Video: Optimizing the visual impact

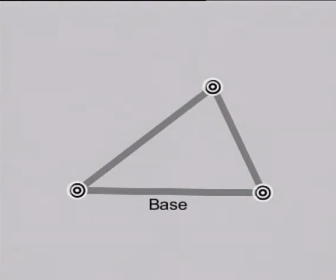[12:56]
When the base of the triangle is parallel to the base of the frame, the concentration of the viewer is the maximum at the vertex opposite to the base.
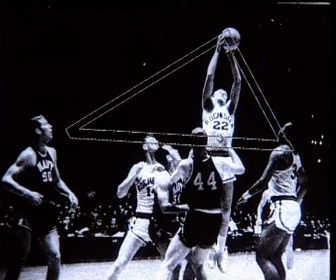[13:06]
In this picture, the base of the triangle is passing through the heads of the players, and the vertex is the ball, which draws all our attention towards it.
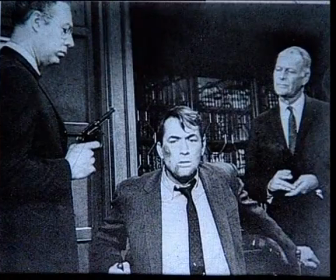[13:17]
Look at the composition in this frame.
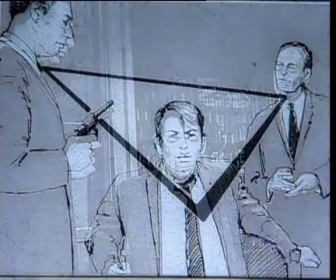[13:19]
The characters are arranged here in such a manner that the kingpin is placed at the vertex of the triangle to draw the attention of the viewer.
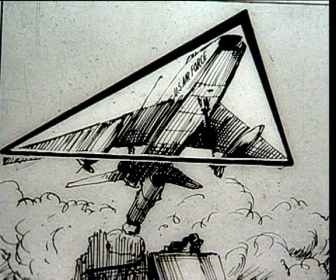[13:30]
Often the vertex of a triangle can provide an idea of the direction of moving bodies, like in these pictures.
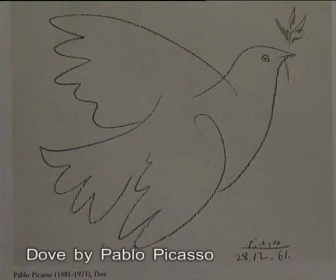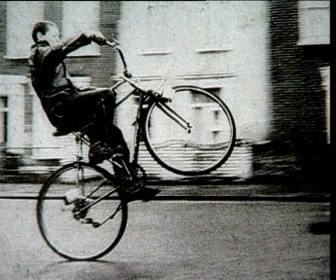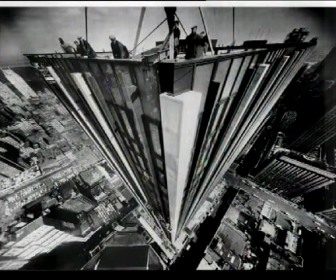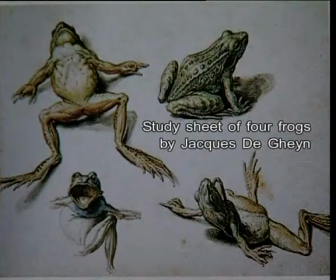[13:53]
But placement of elements in square or rectangular formations generally fails to generate an interesting formation or composition. However, circular composition has its own charm.
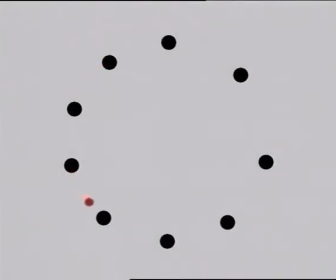[14:05]
It gives a feeling of circular movement as our eyes move continuously from one element to another in a circular manner.
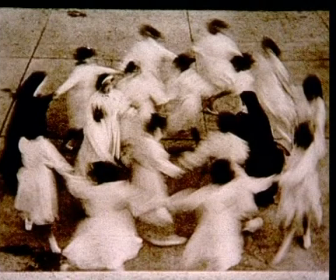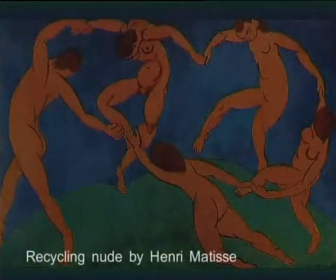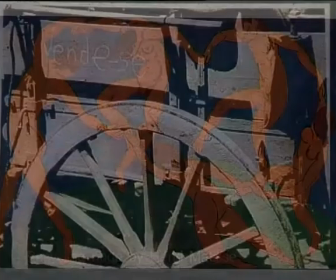[14:25]
Now look at this picture.
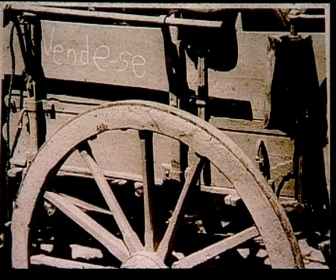[14:27]
Though a part of the wheel is out of the frame, we extrapolate its existence and complete the shape in our imagination.
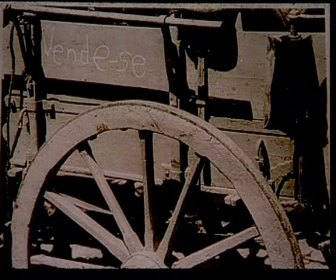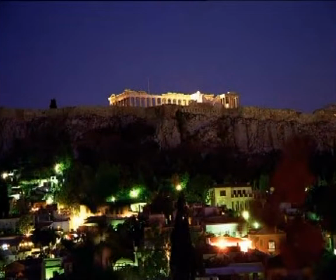[14:40]
The areas covered by the picture elements are called positive space,
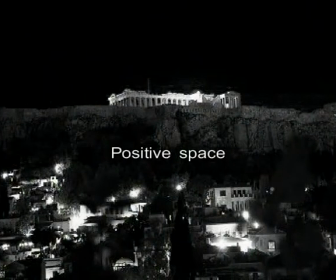[14:45]
and the empty or void spaces constitute negative space.
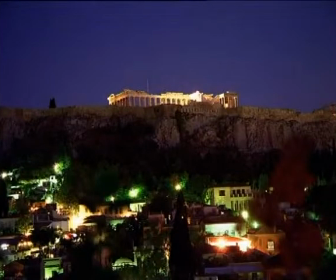[14:51]
In a frame, there should be more positive space than negative space.
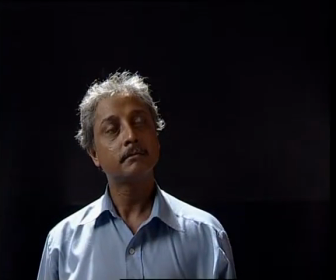[14:56]
So while composing, either move close or zoom into the subject as much as possible.
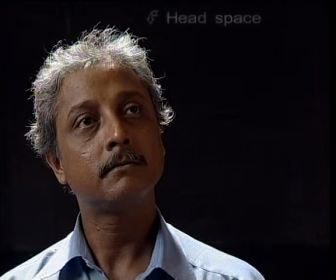[15:03]
But remember, you should always maintain enough head space, that is, the space above the head of any character.
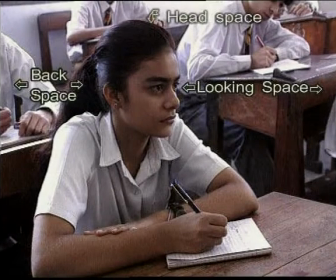[15:13]
Further, you should maintain more looking space than the back space.
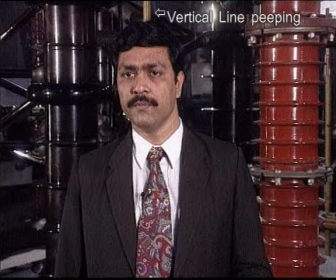[15:20]
Avoid vertical lines peeping behind the head of the character.
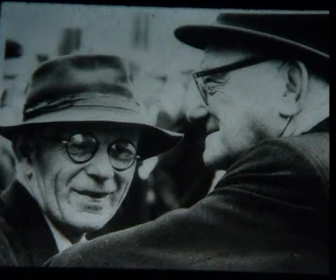[15:24]
In a frame, two elements can be arranged in such a manner that one counterbalances the other. This can be done in terms of shape, shade or color.
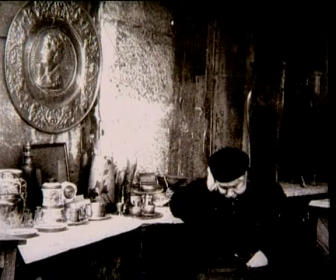[15:37]
Here the shape of the plaque on the wall is counterbalancing the man. Further, the brighter shades of the left side are counterbalanced by the dark tones of the right side.
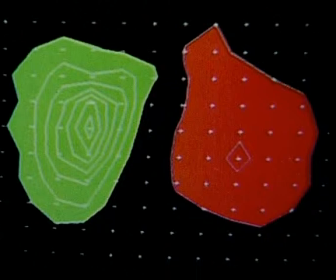[15:49]
In this picture, the red color object is being counterbalanced by its complementary color, green.
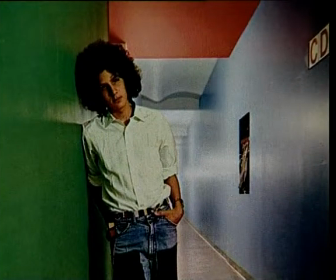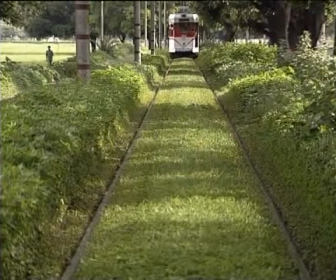[16:02]
Now we shall discuss perspective.
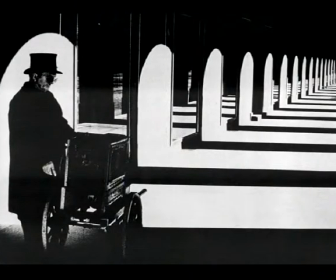[16:08]
In a picture, the perspective gives an idea of the distance derived from the relative size of the elements.
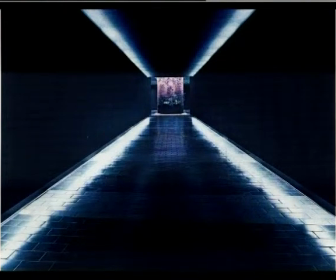[16:16]
Look at this. All the lines are converging at a point, providing an interesting geometrical pattern.
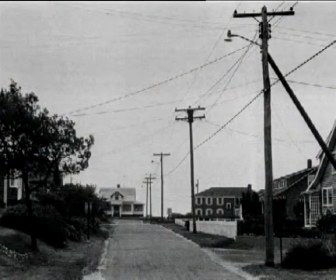[16:25]
This is an example of a single point perspective.
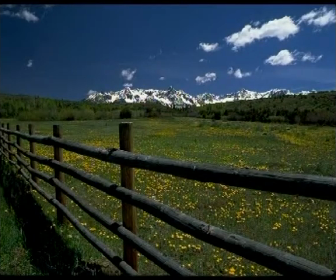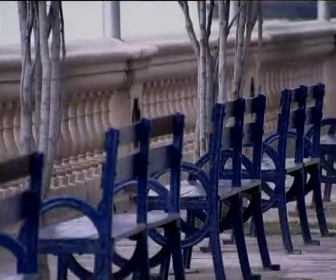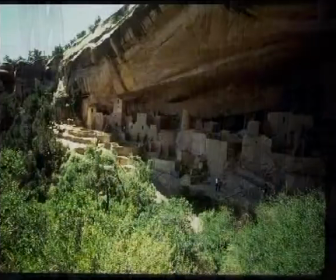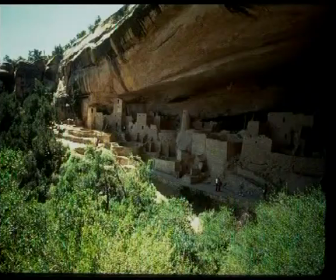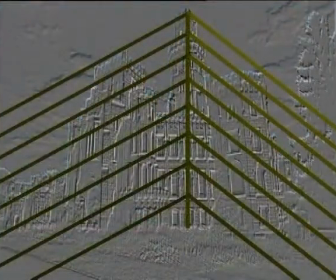[16:51]
In this picture, the lines are diverging in opposite directions. This is an example of a two-point perspective.
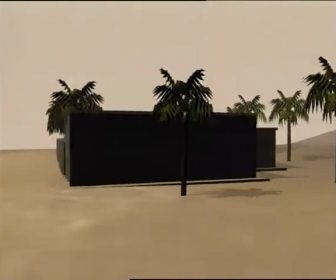[17:05]
The perspective changes with the change of camera position.
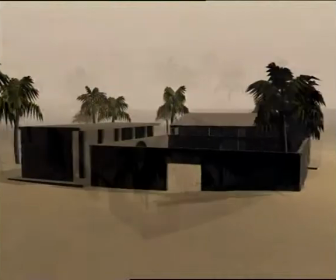[17:12]
Moving the camera either in horizontal or vertical axis can do this.
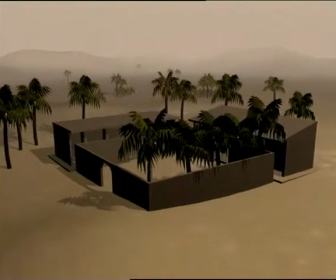[17:17]
It can even reorganize the static elements.
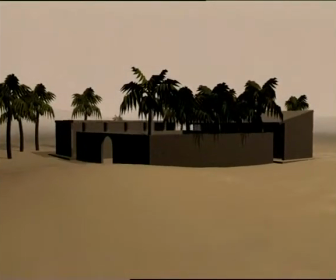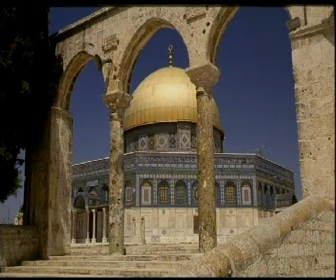[17:27]
In a location, look for an arch or any other opening through which you can compose your subject.
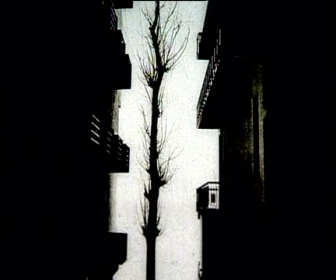[17:38]
This may help you to capture a vertical object in a horizontal frame.
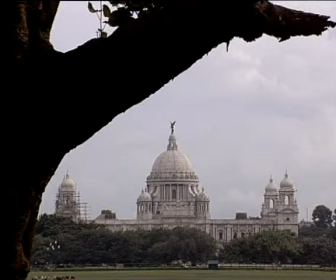[17:46]
Compose through foreground objects. Here, this branch of a tree creates a relation between the foreground and the background. It also gives a perception of depth.
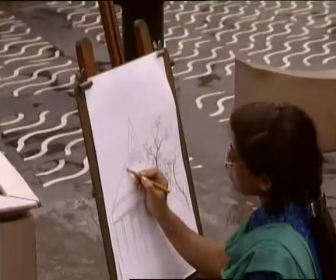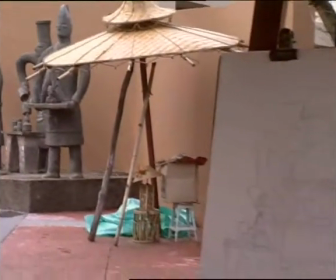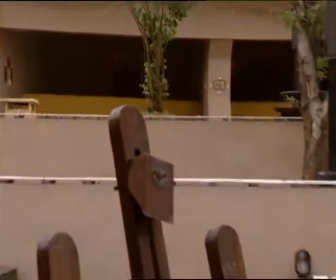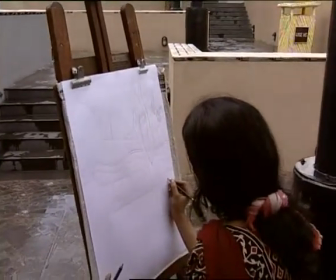[18:21]
While composing, painters can manipulate the objects freely. So does a graphic artist working on a computer.
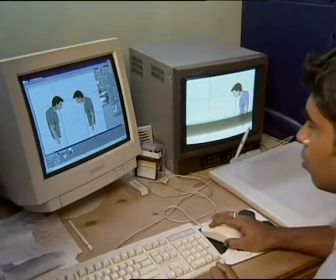[18:32]
Even a photographer can exercise this freedom so long as the subjects can be moved.
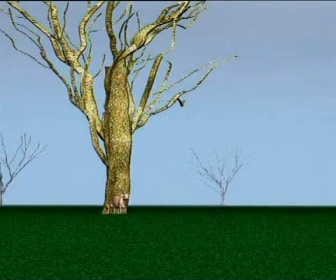[18:40]
Look at this picture. There are a cow and a calf under the big tree.
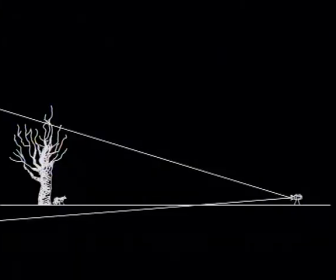[18:47]
These are so small in size compared to the tree that these are almost merging with it. But by moving the cow and the calf a few steps towards the camera, we can make them distinct.
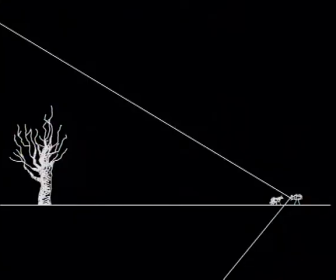[19:02]
By moving them nearer to the camera, we get a completely different picture.
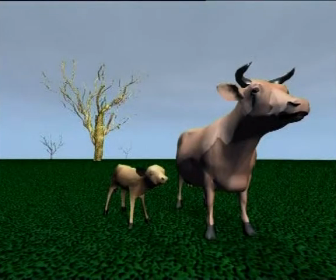[19:09]
Here the cow and the calf are more prominent than the tree.
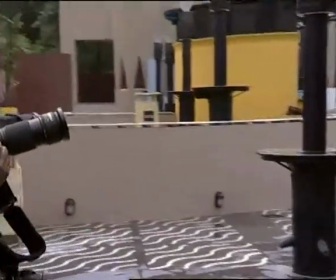[19:17]
However, a photographer finds it difficult to compose when the objects are immovable.
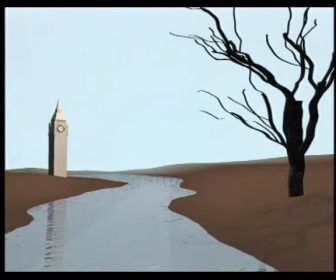[19:23]
In this picture, we cannot move the stream or the tree or the clock tower. Here the tree is at the right of the frame, the tower is at the left, and the stream is in between. The tree is bigger in size than the tower.
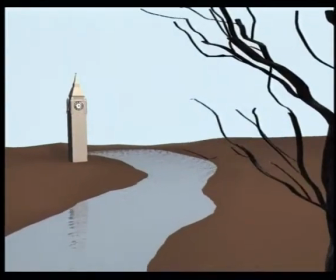[19:42]
Now, by moving with the camera, a photographer can compose a frame like this.
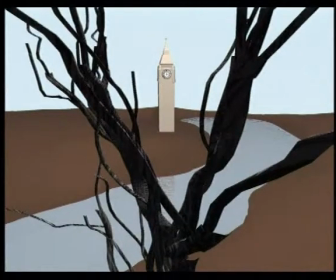[19:48]
Here the tower and the tree are in the same axis.
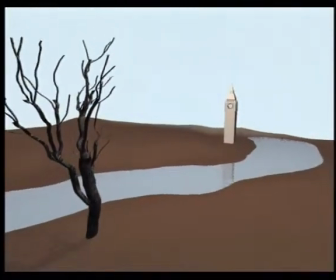[19:54]
Moving further right, he can compose a frame in which the tree is towards the left,
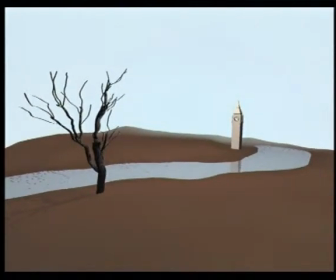[19:59]
the stream towards the right, and the tower in between.
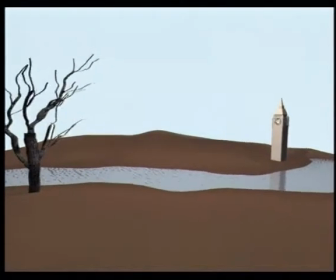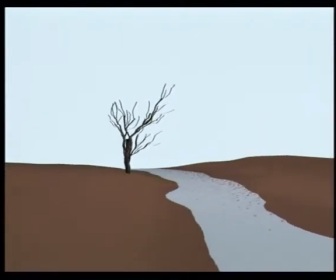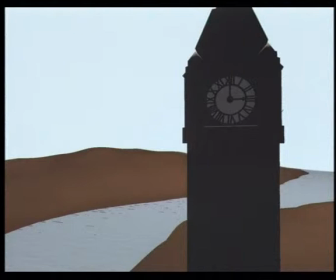[20:15]
Now, by crossing the river, a frame can be composed in which the tower is at the left,
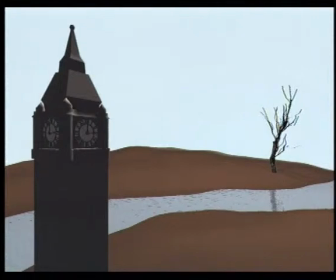[20:21]
the tree is at the right, and the stream is passing through them. Now the tower is more prominent than the tree. So whenever you choose to compose a picture,
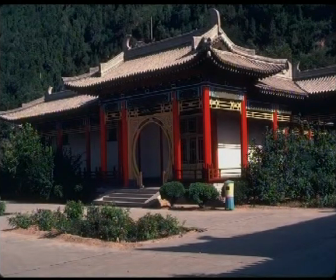[20:32]
Identify its elements, look for the lines carefully, and try to arrange them in a geometrical pattern by selecting an appropriate angle.
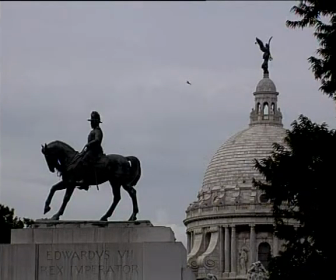[20:42]
You may come out with some striking composition.
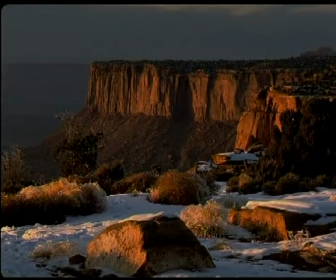[20:45]
But remember, these rules are for your guidance only, and a good composition is one that communicates effectively.